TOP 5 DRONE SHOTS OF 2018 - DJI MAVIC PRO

What's going on, people? Welcome back to the MRLife YouTube channel. If you're new to the channel, welcome on board. If you've been here for a while, thank you for coming back. In today's video, we're going to show you our 5 best drone shots of this year. There have been some bangers, so here is our wall of drone fame.
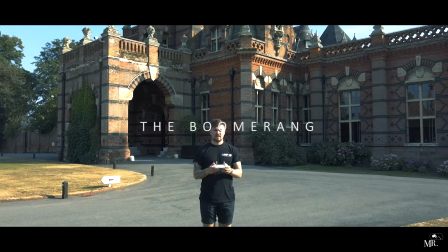23s
Rolling in at number 5 is a drone boomerang shot I captured on my drone course at the Elverton Hotel in Farnborough, United Kingdom.
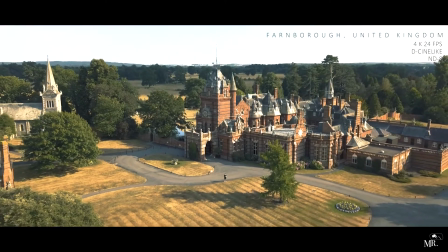32s
The drone settings I used were 4K 24 FPS, the colour profile was DCDN,
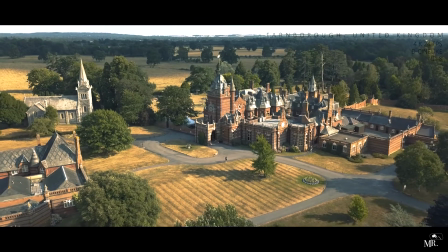38s
and I used my Polar Pro ND8 filter to capture this magical Hogwarts looking drone shot.
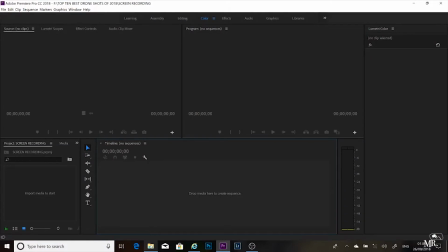44s
You now want to bring your clip into your Premiere Pro project, so find the location, drag the clip onto the import bin,
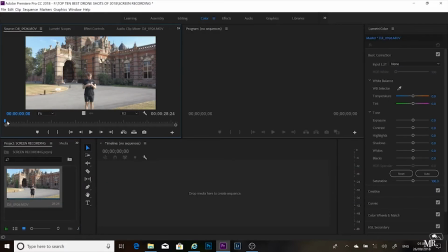52s
wait for it to load for a second, and you will see that the clip was only recorded in one direction.
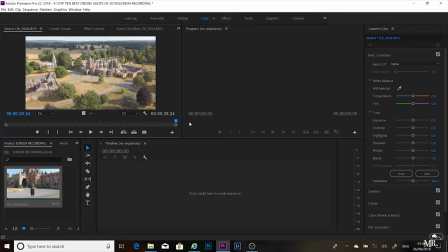59s
This means that you don't have to record in both directions. You then drag your clip onto the timeline,
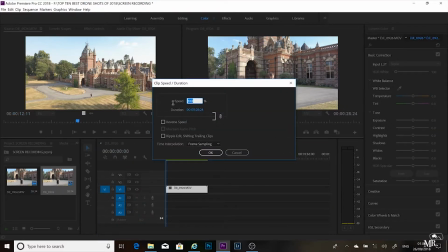67s
right click on the clip, select speed duration and bring the speed up to about 2000% or speed that you require.
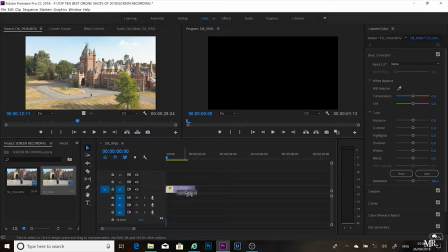75s
Zoom in as the clip is now shortened. Hold Alt on the keyboard and drag that clip out so that it duplicates the clip.
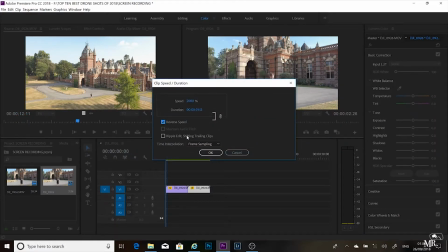83s
Put the clips together, right click on the second clip and then select reverse speed so that when you play back on the timeline,
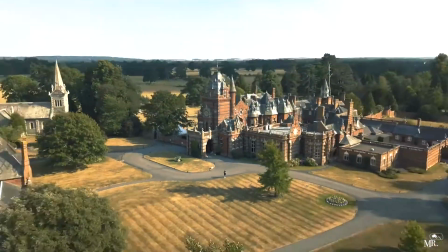91s
the clip will play forwards and then in reverse. And that is how you create the drone boomerang.
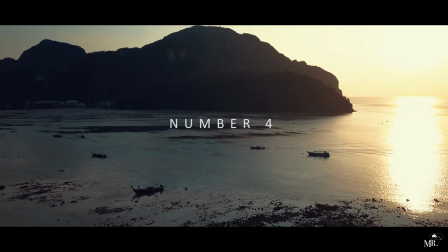103s
Number 4 was a drone shot taken in Thailand on the PP Island. The shot was taken using 4K 24 frames per second, DCDN colour profile,
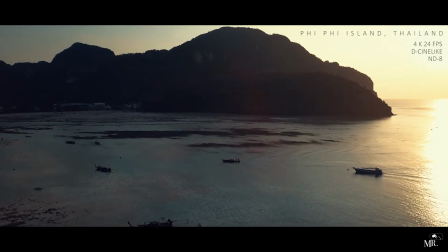115s
and it was also shot with an ND8 filter to control the dynamic range and also to express the contours of the seabed.
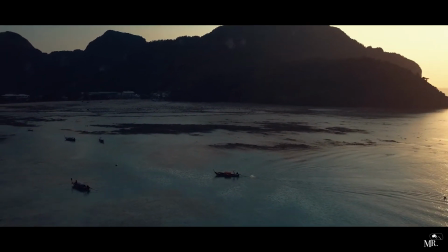124s
The idea with this one was to actively track the subject, that being the long-tail boat, and as we moved the drone forward,
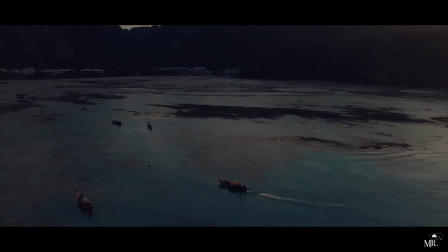130s
I wanted to tilt the camera but also turn the drone slightly to the left so it looked like we was following the long-tail boat
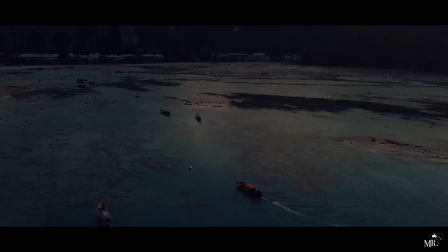138s
automatically. This shot was actually quite difficult to achieve, but it was all done using the joysticks on the controller with no intelligent flight mode being used.
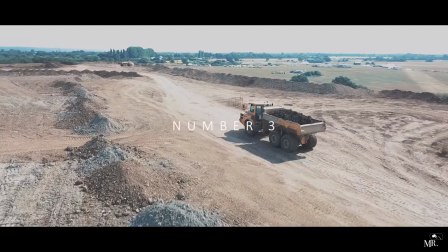148s
Moving on to number 3 is a drone shot that I have called the action sequence.
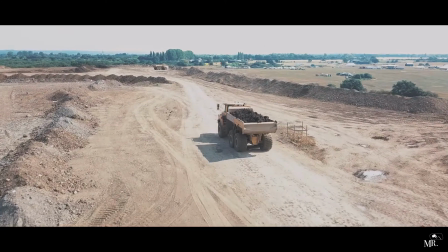153s
Now, in a similar fashion to the previous drone shot you have seen,
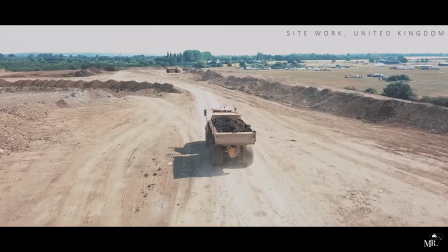157s
the idea here was to track the truck as it carries the load of dirt down towards the end of the site,
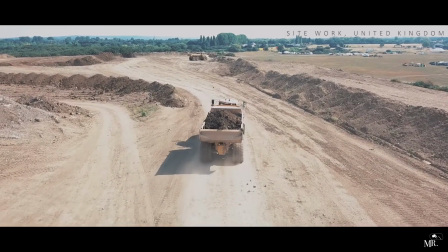163s
and then we wanted to capture the action of the truck unloading the dirt and then moving back towards base camp.
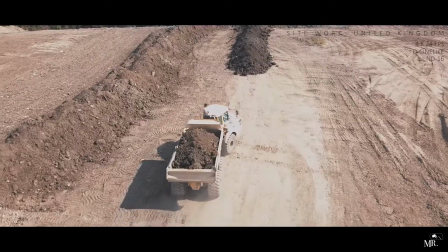171s
This shot was taken at 4K 24 frames per second, and as it was a very bright day,
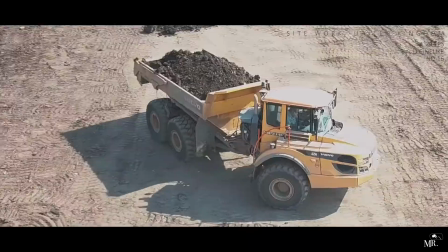177s
we had to use the Polar Pro ND16 filter to control the brightness and reduce any potential glare in the shot.
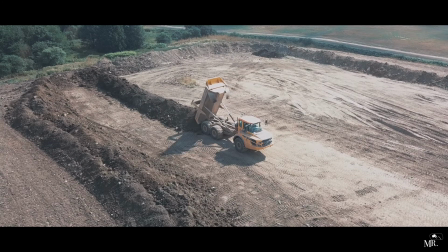185s
The other thing to mention is that I actually was able to orbit around the subject manually to give this really cinematic look.
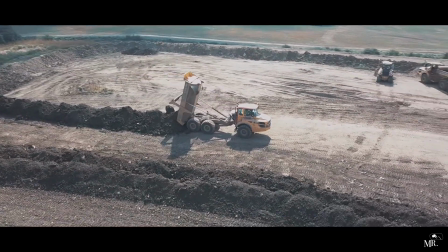193s
I really enjoyed capturing this drone sequence and have to admit that
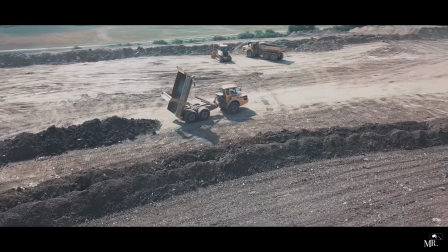198s
this is one of my firm favourites in the MRLife Drone Hall of Fame.
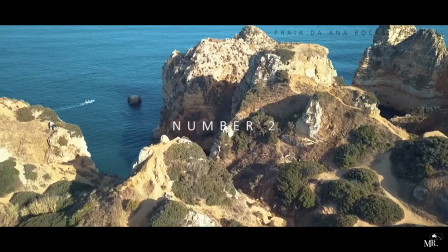207s
Drone shot number 2 was all about emphasising the size of the rock formations.
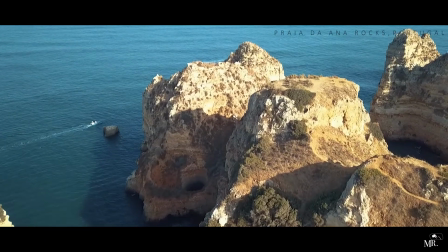213s
The idea here was for me to fly the drone at a relatively low altitude out
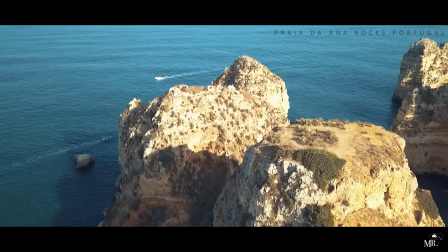218s
and over the rocks to reveal how high and how large the rock formations were.
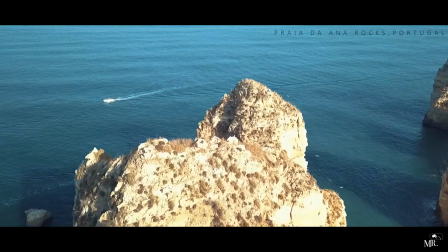223s
What I really liked about this shot was the amount of seagulls that revealed themselves as I moved the drone over the rocks, and I love how natural it makes the shot look.
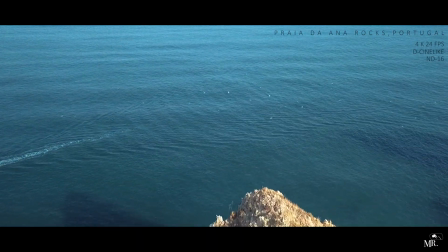234s
The settings were 4K 24 FPS, DCDN colour profile with an ND16 polarised filter.